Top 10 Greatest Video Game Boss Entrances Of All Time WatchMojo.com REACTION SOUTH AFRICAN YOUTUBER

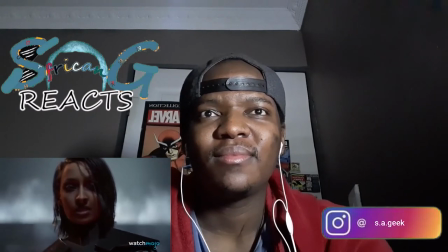All the details are spot on, from the heavy footsteps and labored breathing that herald his arrival to the horrified expression on Inquisitor Trilla's face as she realizes her impending fate.
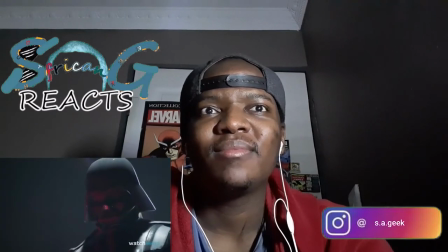The low camera angles emphasize his menace and his dialogue is lean and efficient.
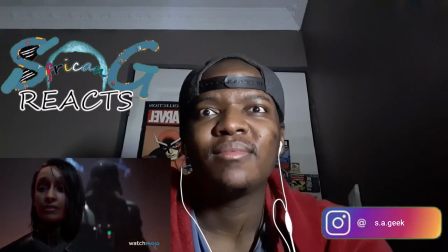However, it's the brutal ease with which he dispatches Seer and his casual slaughter of Trilla that reminds us he's not just a pantomime villain, but the ultimate force of evil in the galaxy.
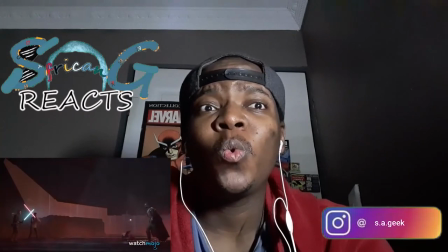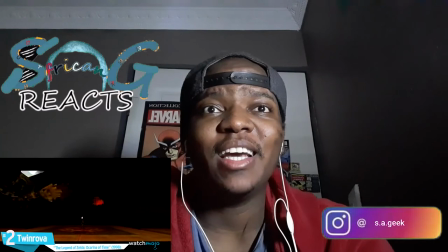I got to check that game out.
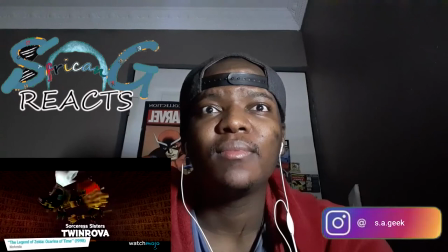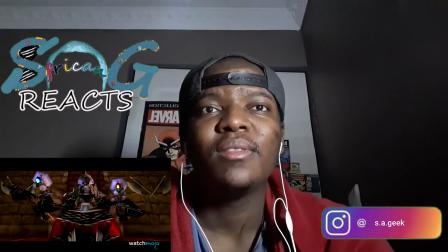Another brilliant Nintendo entrance here that once again shows they go from recent to old.
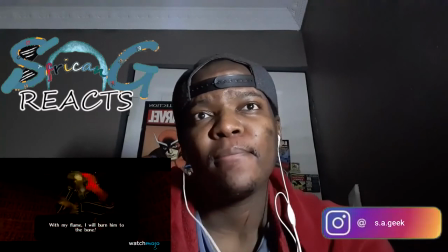It's the sound as much as the visuals which carry the date and the hideous cackling which heralds the appearance of the twin witches Kome and Kotake is a guaranteed spine chiller.
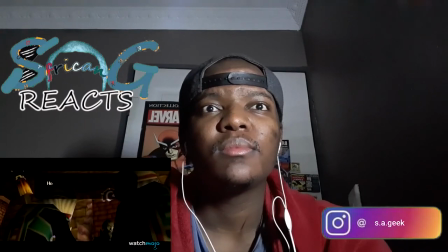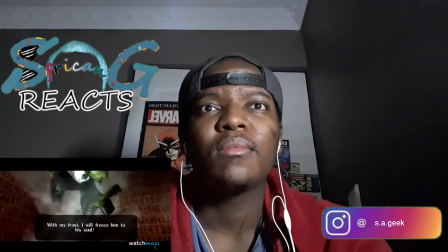It gets better though with a wonderfully choreographed sequence that's reefed in fire and ice.
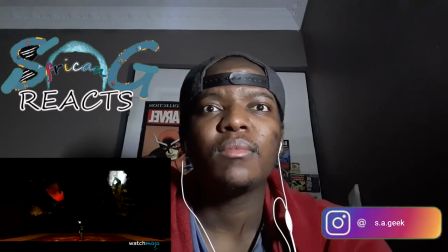That final moment where the witches fly over Link and he gazes in wonder at them emphasizes both his naivety and their stature and makes this sequence worthy of Walt Disney himself.
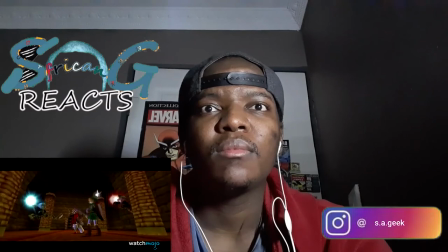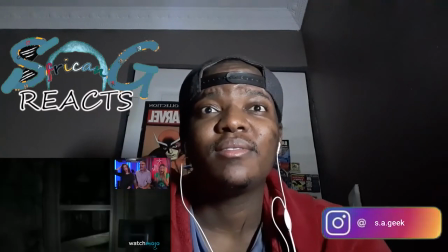want more video game content check out our gaming channel mojo plays and discover games and
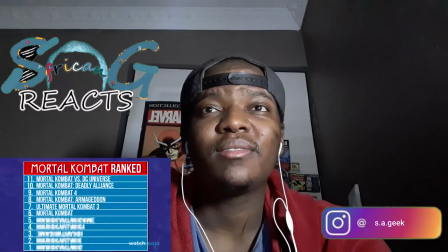ideas you never knew existed with more lists yeah the gaming series arcade
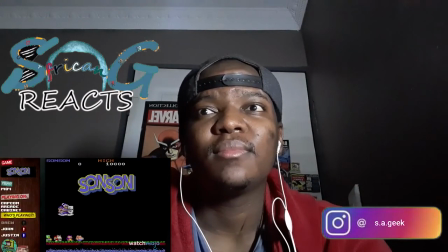roulette justin and john are in there's a lot of things being
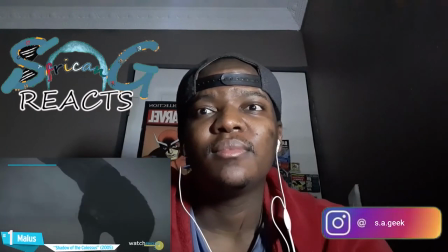ripped off in this game number one malice shadow of the colossus
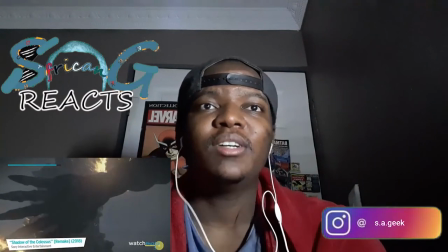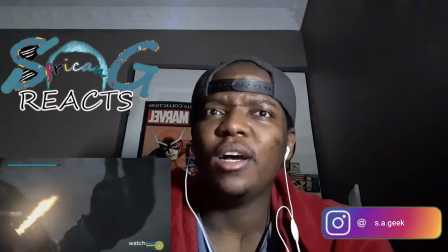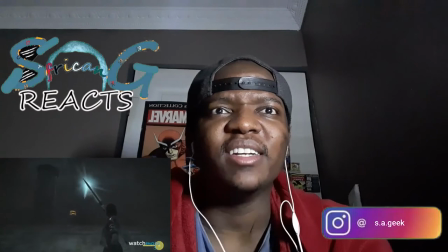For a game that's all about boss battles, you'd expect to deliver the goods, and it certainly doesn't disappoint.
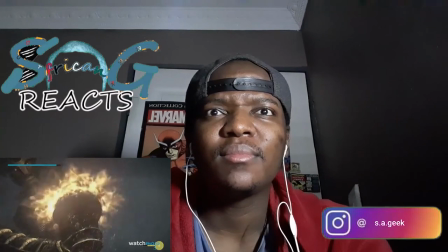Picking the best one is the hard part, however, but we went for Malice, the game's final boss.
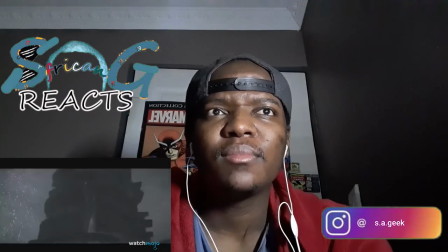What's clever about his introduction is its subtlety, with its slow pan of a vast edifice while a storm rages in the background,
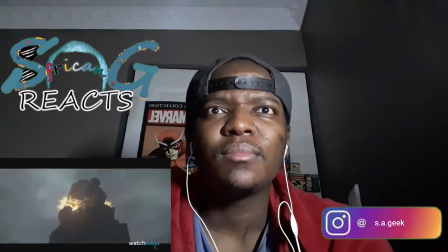and with two flaming torches providing the minimalist lighting.
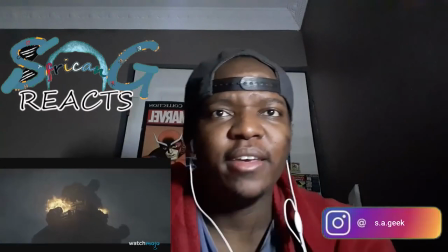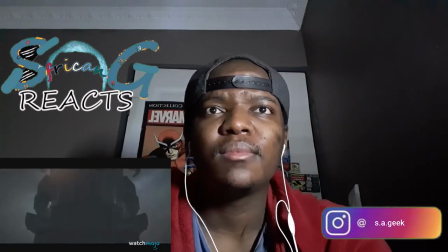It's only as the camera continues upwards that the player realizes that the building is Malice, as two mighty hands uncurl and his eyes burn through the gloom.
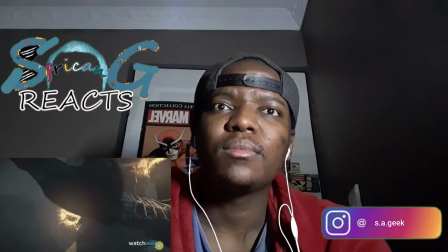It's a classic case of hiding in plain sight, and sets the stage for an equally impressive showdown, making Malice a worthy way of the game.
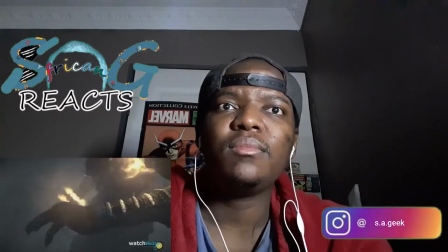In the mood for more awesome gaming content be sure to check out this video here on mojo plays and Don't forget to subscribe. It's a good video to be notified about our latest videos It's like the The doper I found them Came from the fact of how cinematic They actually were so the most cinematic they got the more dope I thought it was Tell me what you guys thought Which one do you think they got wrong What's your top 10 list Subscribe if you haven't subscribed I haven't played a lot of games So I could probably not even Give you my top 10 list Subscribe if you haven't subscribed Deuces